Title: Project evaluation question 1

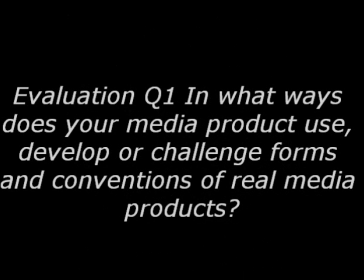0:00 A title sequence is conventionally shown at the beginning of a film. They show the names of important people who were involved in the production of the film, such as main actors, producers, directors, and cinematographers.
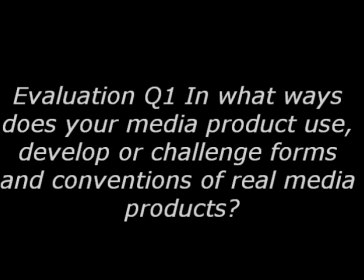0:19 They also include the title of the film, in my case, Dead Man. The title sequence traditionally helps to set the scene and introduce characters for the film.
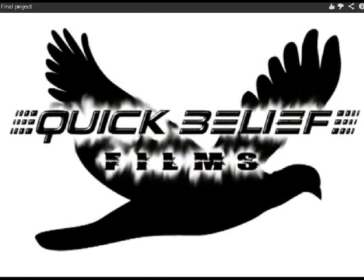0:32 My title sequence conforms to the standard opening by starting off with a logo of a studio which distributes the film. Most of my logos are black and white, similar to the ones I have looked at. This one in particular conforms as I was able to use animation by copying the image of a dove and fading it
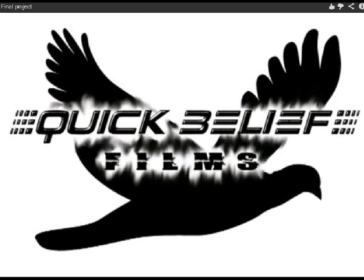0:51 in onto Final Cut Pro. To Kill a Mockingbird's logo,
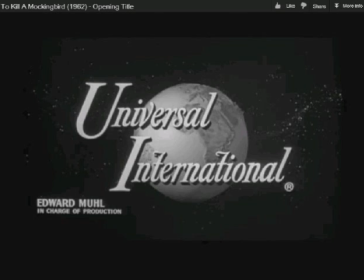0:56 which is the title sequence that I had researched the most, was also in black and white, and it also used animation for the spinning globe behind the Universal International Studio.
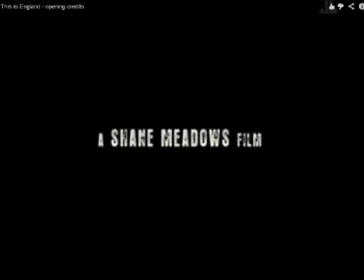1:15 One of the titles in the film opening for This Is England is a Shane Meadows film. This is a recognised director who the audience will recognise and therefore want to watch the film ahead because they'll know that his films are really good.
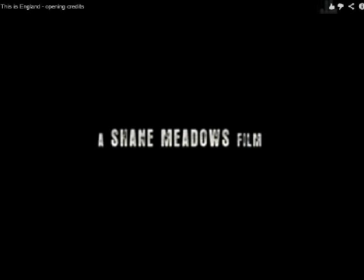1:34 Therefore, I wanted to do this in mine and show a name and say it's their film so that the audience would recognise the name and therefore want to carry on watching my film.
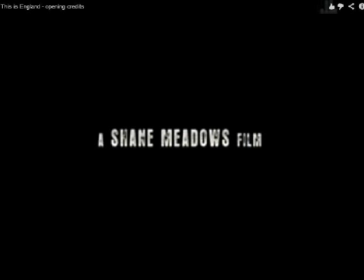1:51 However, unlike This Is England, I was able to put my film title over some footage that I had taken
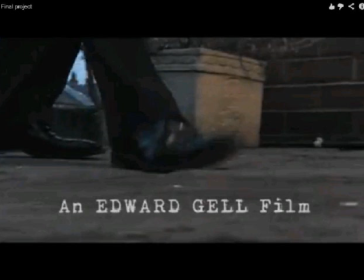2:01 instead of using a black background, as wanted to develop the title for This Is England and make the audience more interested in the footage as well as the title.
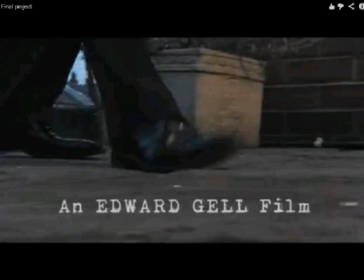2:17 The background for an Edward Gelf film title is a man's footsteps walking across the screen in a panning shot. I wanted to do this to capture the audience interest by
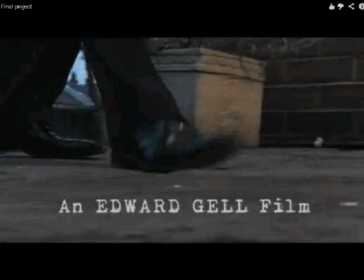2:36 them wanting to know who the character is and creating mystery within my sequence.
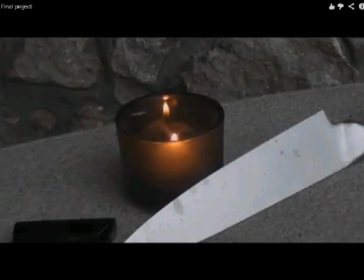2:45 To create my sequence, I used different ways of capturing shots. One of the ways which I used was to zoom into objects on the screen. This is similar to what To Kill a Mockingbird does.
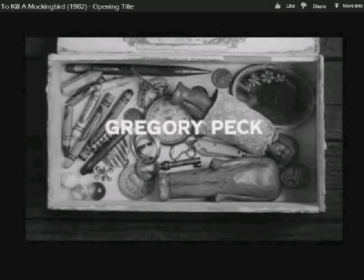2:58 They did a slow zoom into a box full of objects, similar to my zoom into the candle. This makes a mysterious atmosphere.
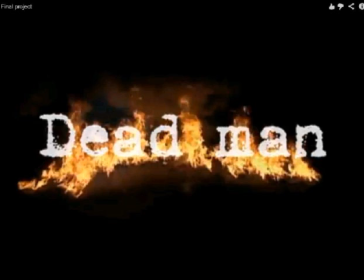3:12 Every title sequence must have a title shown at some point. I like To Kill a Mockingbird's creative way of showing their title, as it captured the audience's attention. I wanted to do this in mine. At first I aimed to have a real fire in the shape of my title and take an overhead shot of it.
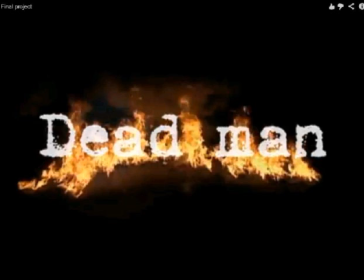3:29 However, due to health and safety restrictions, I was unable to do this, so I settled for some fiery text I had found on defonk.com.
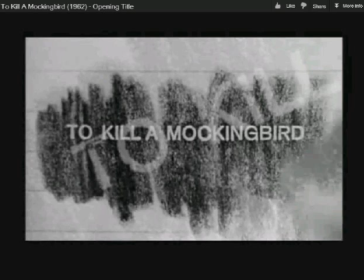3:37 However, when browsing the web, I happened to come across a site called Detonation Films. This enabled me to add moving flames in the background of my text, creating a piece of footage closer to how I originally wanted it. This title shot typically stays on longer than any other shot,
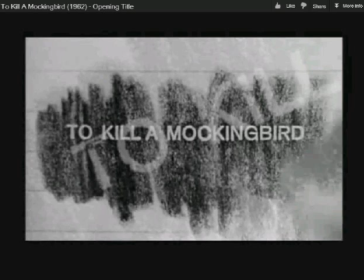3:54 so I stuck to this and made my shot last roughly about 7 seconds.
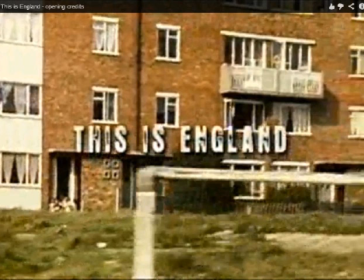4:00 This Is England's title also stays on for a longer period of time.